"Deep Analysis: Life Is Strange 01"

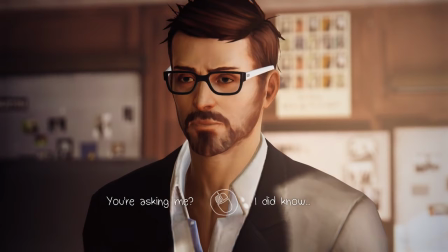Then you don't have to spend a lot of time making them stereotypes. Readability is an important concept. you make characters that look the way you want people to feel about them but on the other half of that coin you also want to
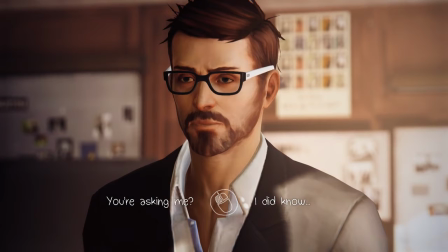actually do stuff not just show in a in a visual you want the character to actually interact and this is a good way to do stuff like that whether it's a question and response or a volunteer action if you give their characters personality early in the game that personality will stick through them in the player's mind throughout the rest of the game
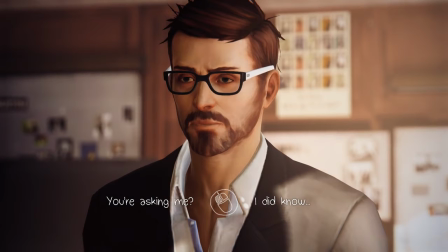It's a little bit dicey with the main character, just because the main character will have a lot of personality projected on them by the player. But in this case it works great, and even if you don't want to do it for the main character, you can do it for other characters.
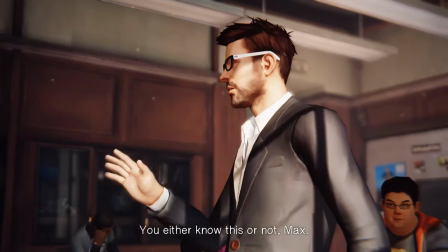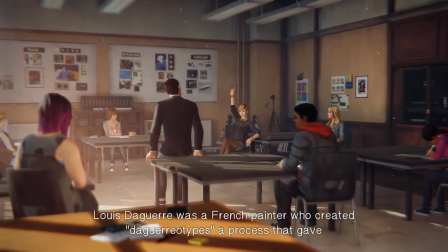And that's another tell. or not, Max.
Is there anybody here who knows their stuff?
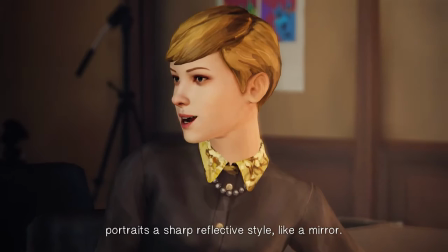Louis Daguerre was a French painter who created a...
So here is the second line we get from, uh, Victoria.
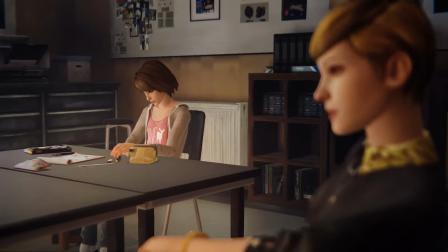It's a sharp, reflective style, like a mirror. Now you're totally stuck in the reference, huh?
So, Victoria is the only female antagonist in the game.
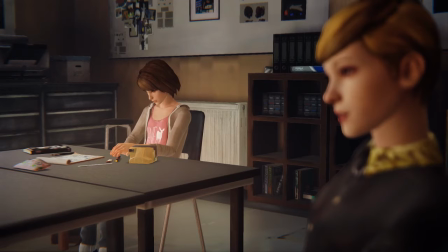All of the other antagonists in the game are men, but Victoria is our nemesis here in the student world. uh it's interesting because her face doesn't have the level of polish that the other main npcs have which i'll talk about later but uh she still has a
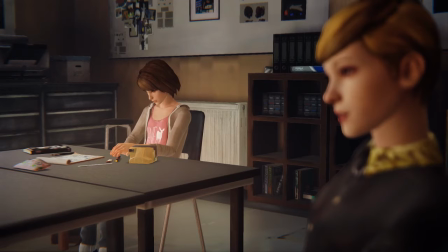very good voice actor and in this case she's gotten herself she's done the same thing we were just talking about first she answered about which which artists would show human desolation and stuff like that then she talked about which artist she liked best and now she's talked about a long dead
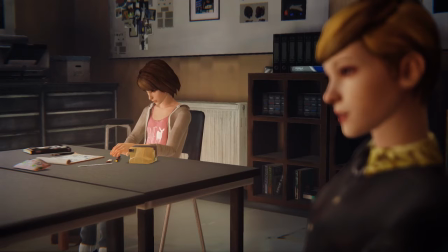artist's method of portraiture so we are setting Victoria up as this uber nerd who is also a total bitch and that is a that is a great way to do it you can look at Victoria and you can see that she's a total bitch uber nerd just by the way she looks but you establish
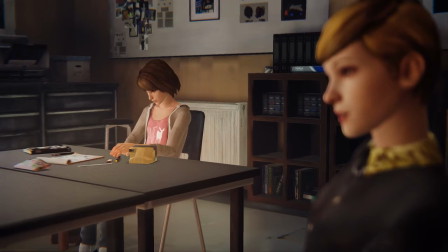that through the interactions in the game world now that sounds extremely basic right take a look at the recent games that you've played and see how many of the NPCs actually establish their characters like this it's often pretty sparse.
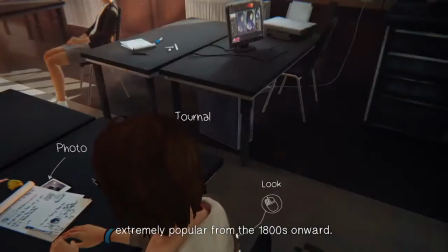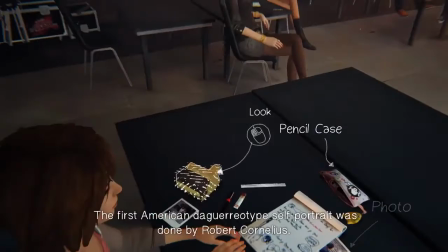We're going to skip a lot of the optional stuff just because I want to talk.
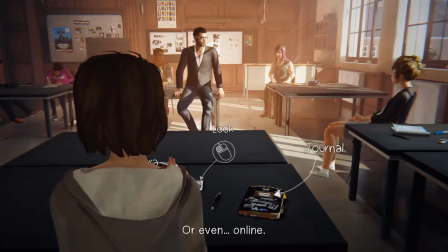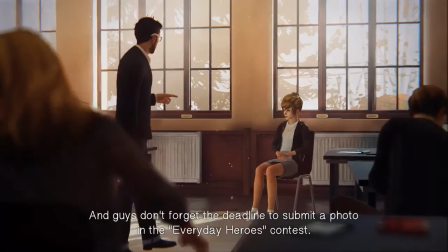But you're not going to teach us about it, are you?
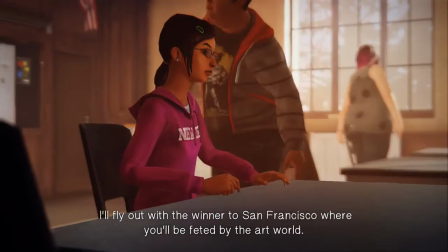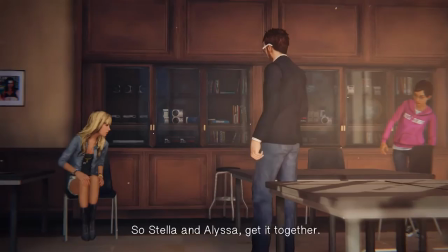So Stella and Alyssa, get it together. Taylor, don't hide. I'm still waiting for your entry, too.
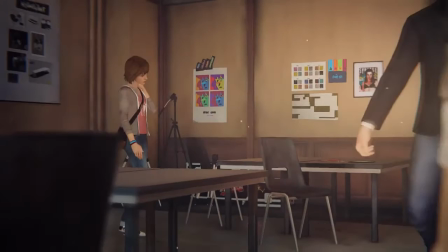And yes, Max, I see you pretending not to see me.
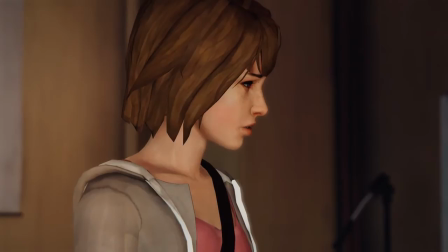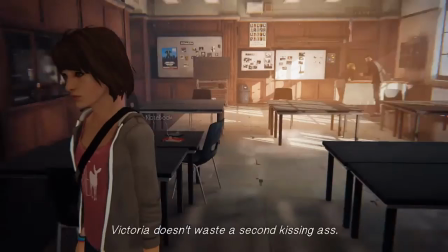So the sudden emptiness of this room is really well done.
Victoria, doesn't waste a second.
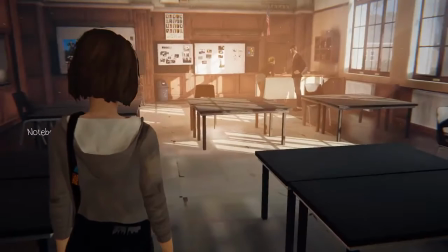I really like how the light falls in this room, and that's obviously the point. But it's also important to realize that the room has been vacated.
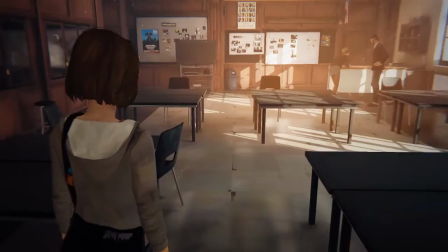And until now,
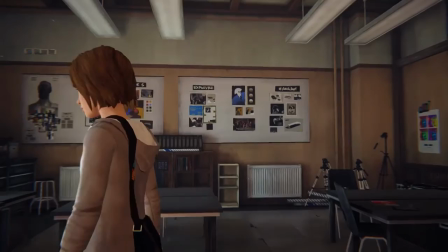Jefferson was sitting here on these etched marks, and just continually dominating the central space of this room.
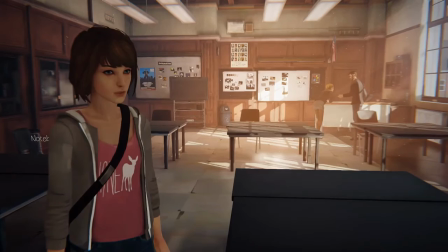And he was quite tall, so now that everyone has moved off to the sides, the room feels even more empty than if you just emptied it out.
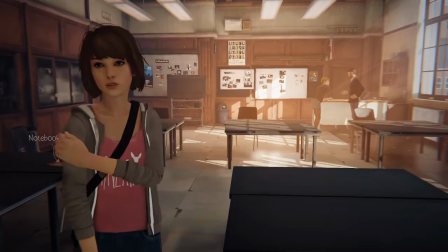By placing your characters or various items, you can change how a room or a scene feels,
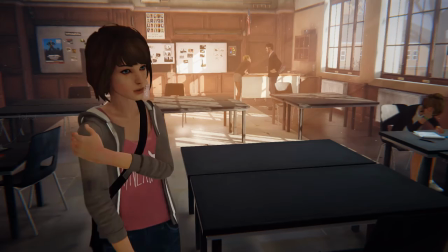and creating that difference between full and empty, or whatever particular differences you're looking to do, can't be underestimated,
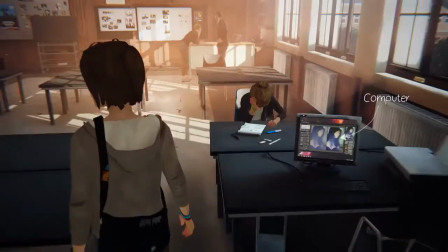so don't just place your characters willy-nilly. Try and do some blocking.
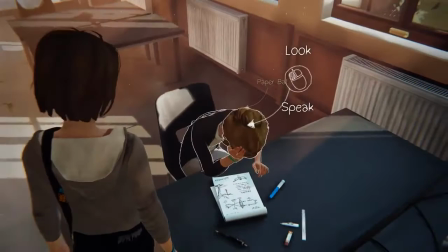This game is full of choices, and none of them matter except for these.
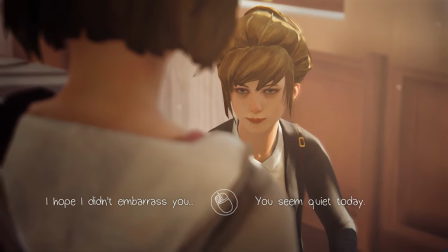So this is Kate.